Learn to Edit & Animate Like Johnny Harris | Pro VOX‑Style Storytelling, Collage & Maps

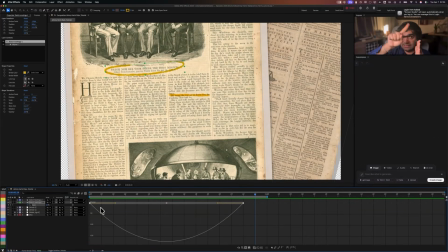12:20 As you can see, the curves just moves up like this and then goes up to a peak and then comes down,
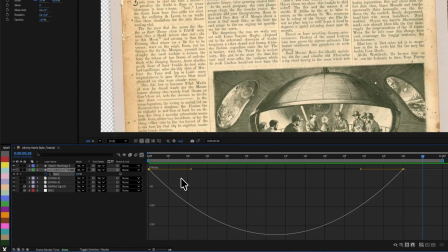12:25 which basically means that it's going to start slow, speed up, and then slow down at the end.
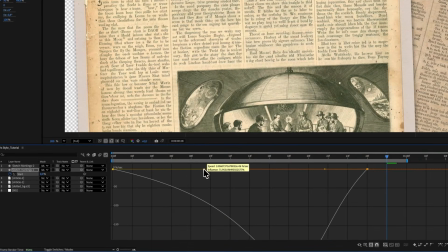12:30 But what we want is, I want it to start way slow and then speed up at the end,
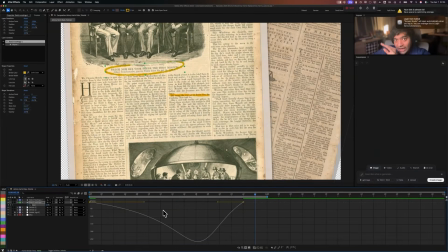12:36 and then very quickly on the way out, it just slightly slows down.
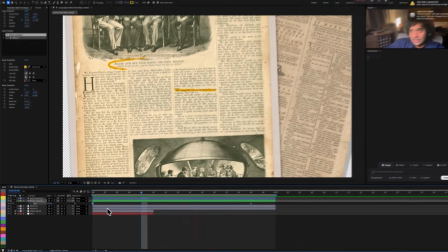12:40 So I think that is a bit more realistic when it comes to human sketch mark, for example.
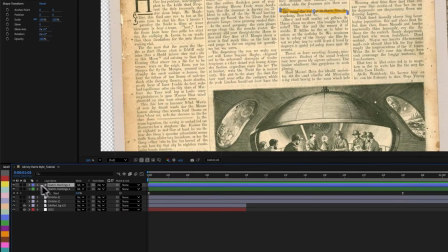12:47 All right, so now to wrap up this sequence, I'm just gonna animate the other sketch markings as well.
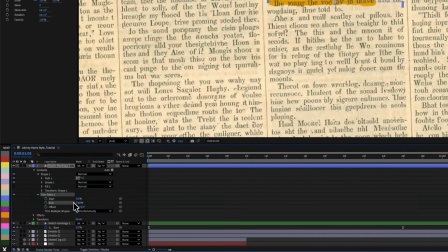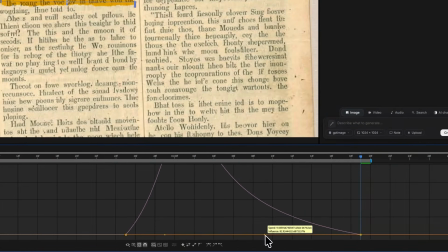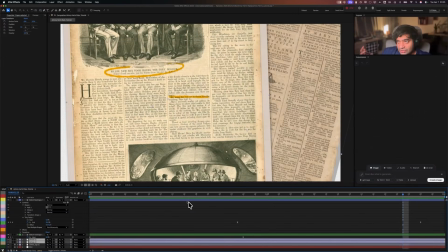13:06 So I'm just going to do a camera effect here, because right now we just see the two sketch markings in front of us. What makes it, like I was explaining before, like evidence based, is when you really zoom in and focus into those sketch markings and the text that's being kind of circled or striked.
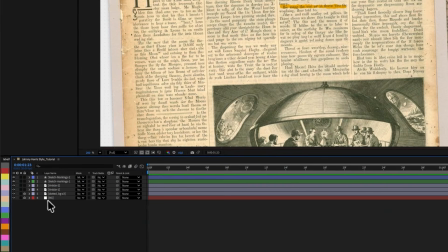13:25 And what I'm going to simply do is just create a null, right click here in the timeline, go to new, click null object.
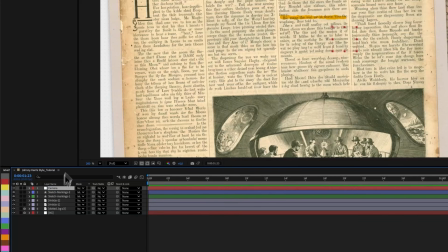13:35 I'm going to just press enter and call it camera, and then make sure I unlock those last two layers. The BG can still stay locked, it's just like a base, but everything else then must be pick whipped.
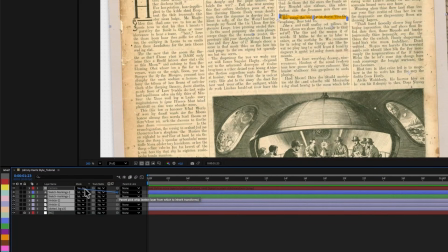13:49 So you just take this spiral, click on the spiral, hold it down and drag, and you see this kind of thing that's being stretched out.
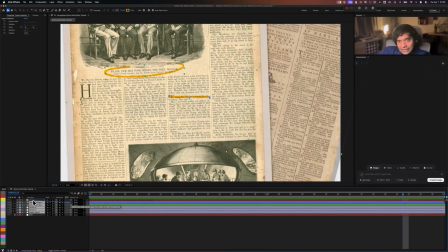13:57 And then when you link it to something, then all these layers get linked to that layer, which means when that layer moves, all these layers move with it. So this is how I set up a quick camera rig. I don't go into 3D camera and stuff yet, because we are not in 3D and we don't have to do something complex.
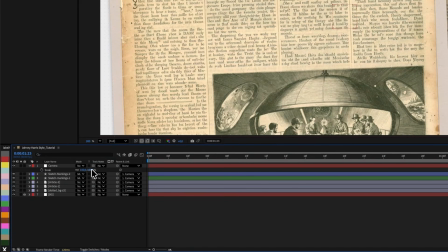14:12 So I'm going to just link it to the camera. And now when I like scale up the camera, then I'm scaling up everything as well. So that's something that we can do. And again, we can go into detail about all the different camera like movements.
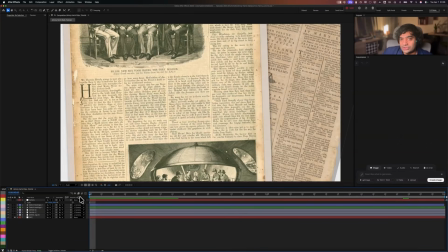14:27 And this is again going back to what you should know as a motion designer. You should also be a very good filmmaker. You should know the different camera movements, a pan, a dolly, a tracking movement. What are those? How do you augment that in After Effects? These are things that one should learn.
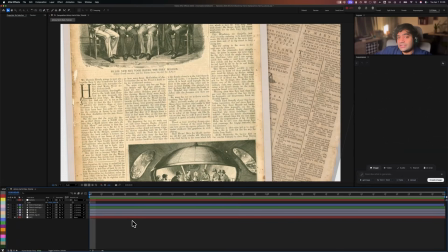14:44 And those make such a big difference in the narrative. All those decisions make such a big difference in the narrative, and frankly, it creates the whole narrative.
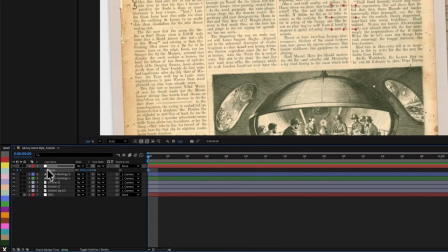14:54 For example, if I press scale here,
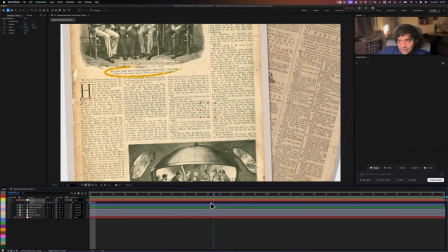14:57 and right when this is happening, the elliptical stroke, and we're going to only focus on this right now, we're not going to focus here.
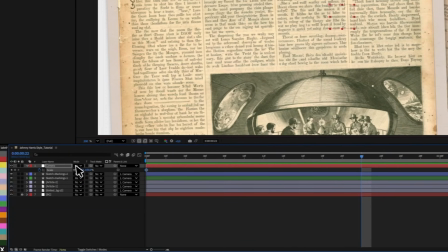15:05 I'm going to just zoom in, and by the way, I'm going to press camera and
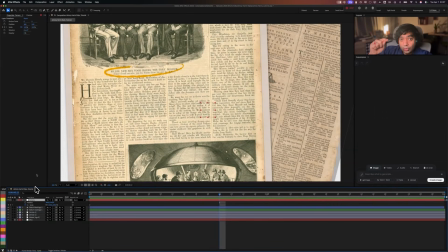15:10 hold down shift and press P to show only those two properties, to only show the position property. So I can press shift and select what properties I want to show, so that I don't cram up the focus area. I just want to focus on those two properties. Again, pro tip, that really helps in speeding up workflows.
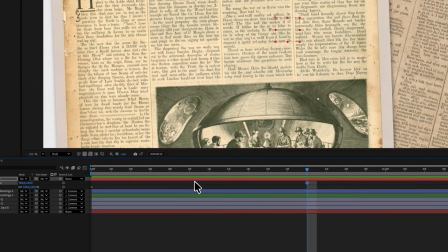15:29 So I'm going to go to position as well, because we are also going to be putting a keyframe on the position.
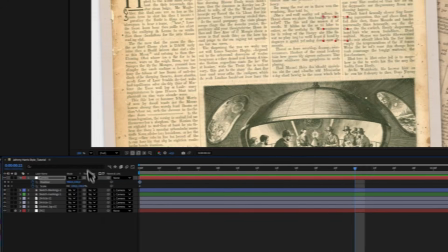15:33 I'm going to put a keyframe on the position, and then I'm going to scale it down, scale it right here.
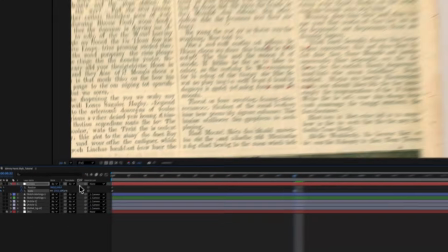15:39 And as you can see, we are not positioned correctly, which is why I put the position property. So now we've just scaled straight in.
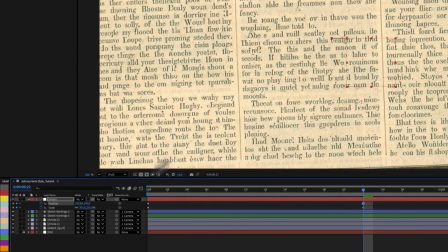15:45 I can either, of course, change the position property here. I could even just drag this null
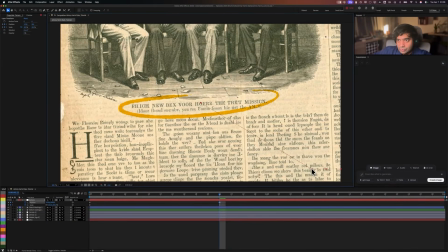15:52 anchor point right here and just move it to this part and
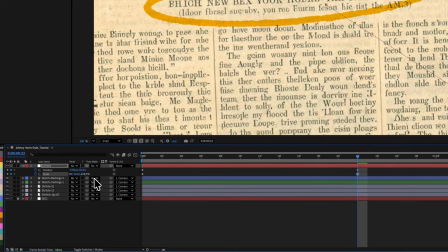15:57 kind of make sure I'm nicely zoomed in to that thing that we are trying to show that we are circling.
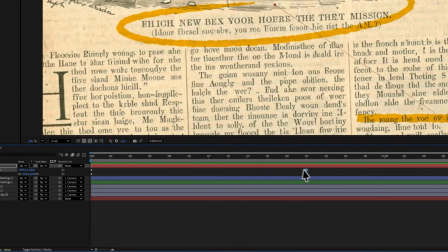16:02 And then I can just come back, and as you can see, I'm zooming in like that. And I'm going to take the keyframes once more, and you guys know the drill.
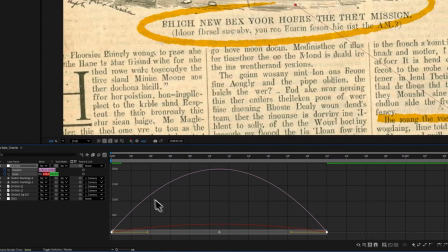16:11 F9 on the keyboard, graph editor. I'm actually going to now make this kind of slow to fast.
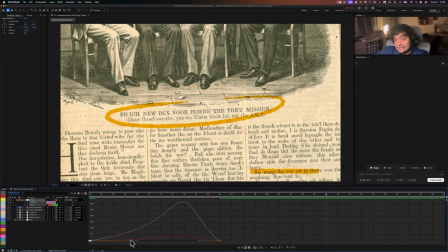16:18 So start slow and then zoom in quickly. This is a different kind of focus, right? It's saying, oh, look, I'm finding something out, right?
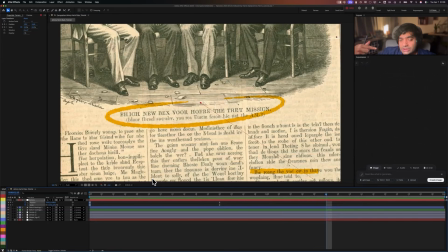16:29 The motion says that. What is the emotion and what is the intention of that motion? Why do we move when we get scared? Do we move slowly, or do we just quickly get scared and it's a fast, jerky movement? These movements are expressions. Movements are expressions of the narrative.
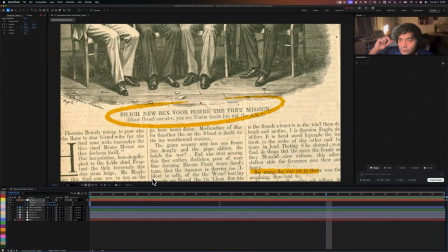16:49 And that's so important to understand. Think of the movement as the way you want the narrative to be revealed. I'm going to do a slow and then zoom in quickly, because I'm kind of telling you that this is being revealed. But I'm going to give you another different camera,
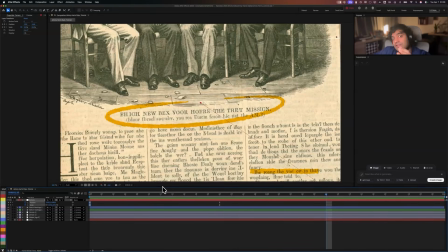17:04 a scale movement to show you the kind of difference in how that's going to affect the final narrative.
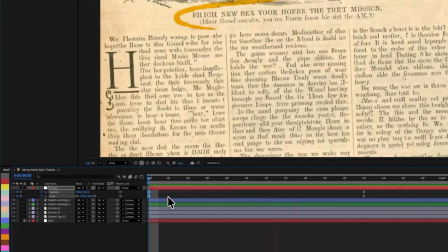17:11 So now we've got this slow and quick zoom in.
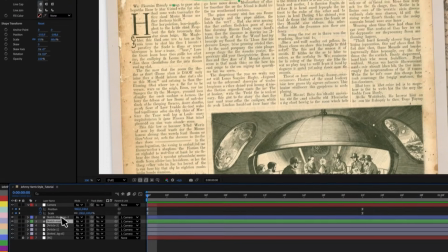17:15 And I'm going to actually take the second mark off so we don't get distracted, and just stay with that.
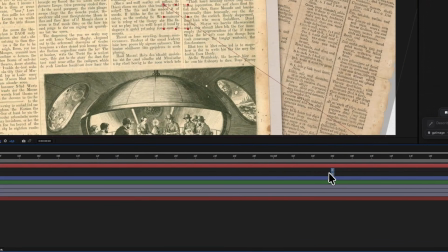17:21 For my taste, the zoom was a bit too quick. So I'm going to just move the keyframes a little forward, and we're going to do that.
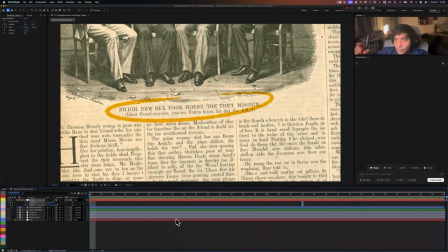17:31 Right? Like, oh, look, I just spotted something, kind of a feeling, right?
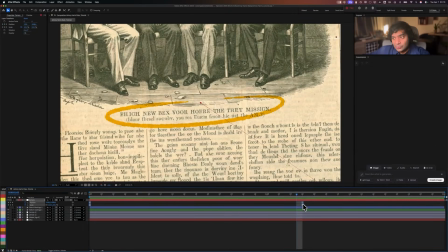17:37 In that camera movement. And so now we're going to change the movement. We're going to right click on the keyframes, come down and click on toggle hold.
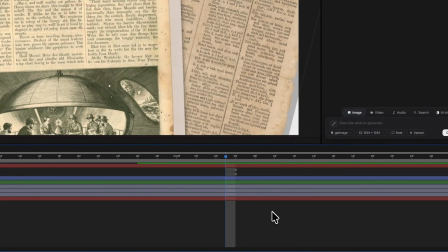17:45 Toggle hold keyframes are like, there's no interpolation between the two keyframes.
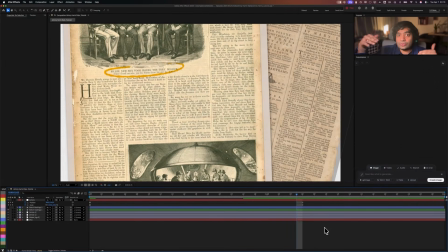17:50 So there's no easing or going to that next keyframe, like we're moving to that next keyframe. It's actually this frame and then shift to that frame. That's what happens when you do a toggle hold. And toggle hold is such a sneaky and powerful tool for motion designers,
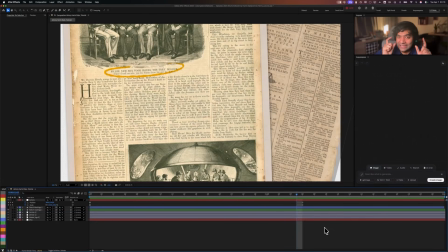18:06 and artists and animators use it very deliberately in so many ways to create so many narrative effects.
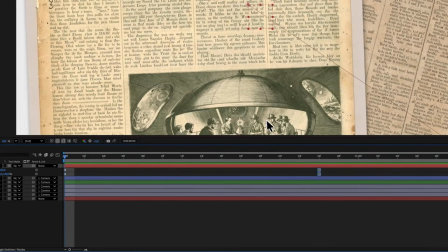18:13 I want to just show you the difference between the earlier kind of camera zoom and this one.
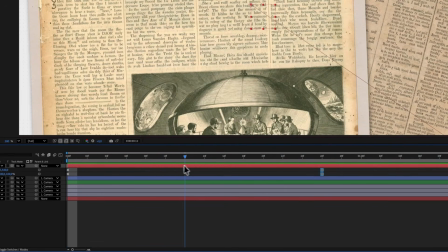18:18 Now what I'm going to do is I'm going to toggle just when this sketch is going around.
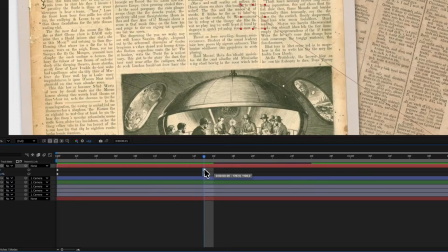18:25 I'm going to take these keyframes and I'm going to just snap to them, right? And that's a little bit more dramatic, isn't it?
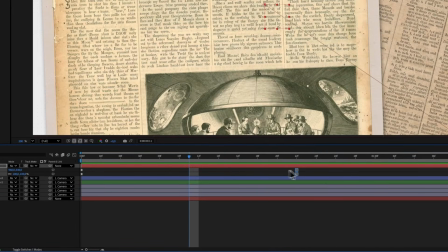18:31 I could even make it a bit behind so that it's happening while the curve is really happening.
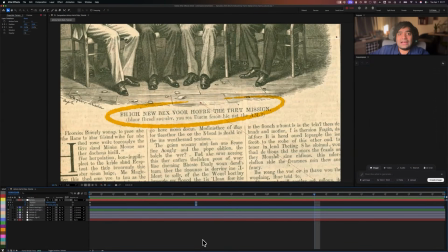18:36 So, right? And it's a bit dramatic. It's like, oh my God, that's what I just found. Or look at this. Or it's an immediate effect. So the narrative storytelling here is like, that's the evidence that was missed, or that's the thing that I just found like out of the blue, right?
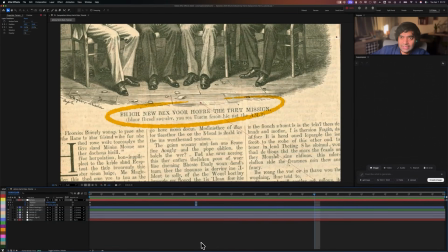18:54 You're telling a different story with the motion. When I'm doing it slowly, I'm revealing it slowly. When I'm doing it quickly and jagged, then I'm adding that impact. I'm adding that impact through the motion, and that impact causes that feeling in the audience, and that feeling is dramatic, right?
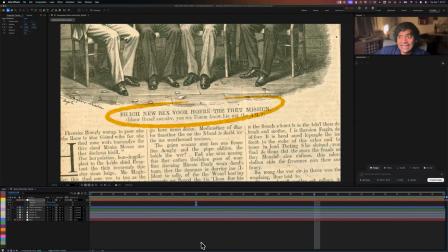19:10 And if that evidence is a dramatic evidence, then that's the motion I want to use, and that's the story I'm going to tell. All right, so now let's go to the second part.
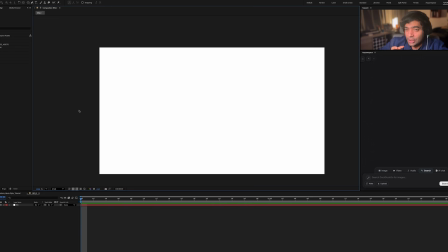19:21 And now we're going to talk about the vintage and hybrid style mixture, which is a very iconic thing that Johnny Harris does. You'll see some parts in his videos where he'll have elements of modern graphics mixed with these vintage articles and imagery. And it's usually these images and articles with sketch markings.
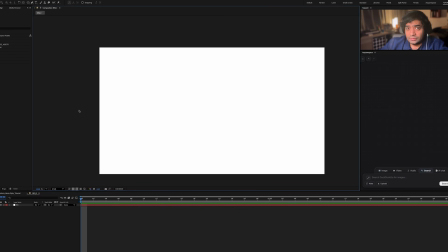19:40 And the graphics don't really play a big part in terms of the arguments and the evidence that he puts forward in his videos, but they do add an aesthetic to these videos, and that's exactly what we're going to try to replicate in this part. So what I'm going to do is simply start by adding the assets that I want. So I'm definitely going to add some articles that I find are interesting.
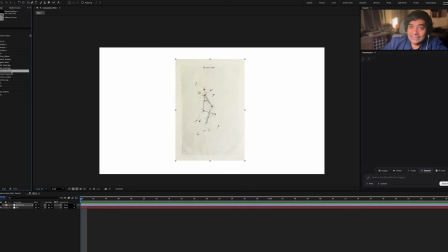20:03 I think that's really cool, and I have prepared a theme in the honor of the Artemis 2 mission, which is ongoing at the moment. So we do have a space theme for this part of the video, just to honor the astronauts that are in deep space right now on the way back to Earth.
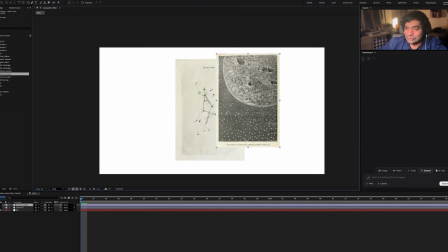20:19 And I also just really love space.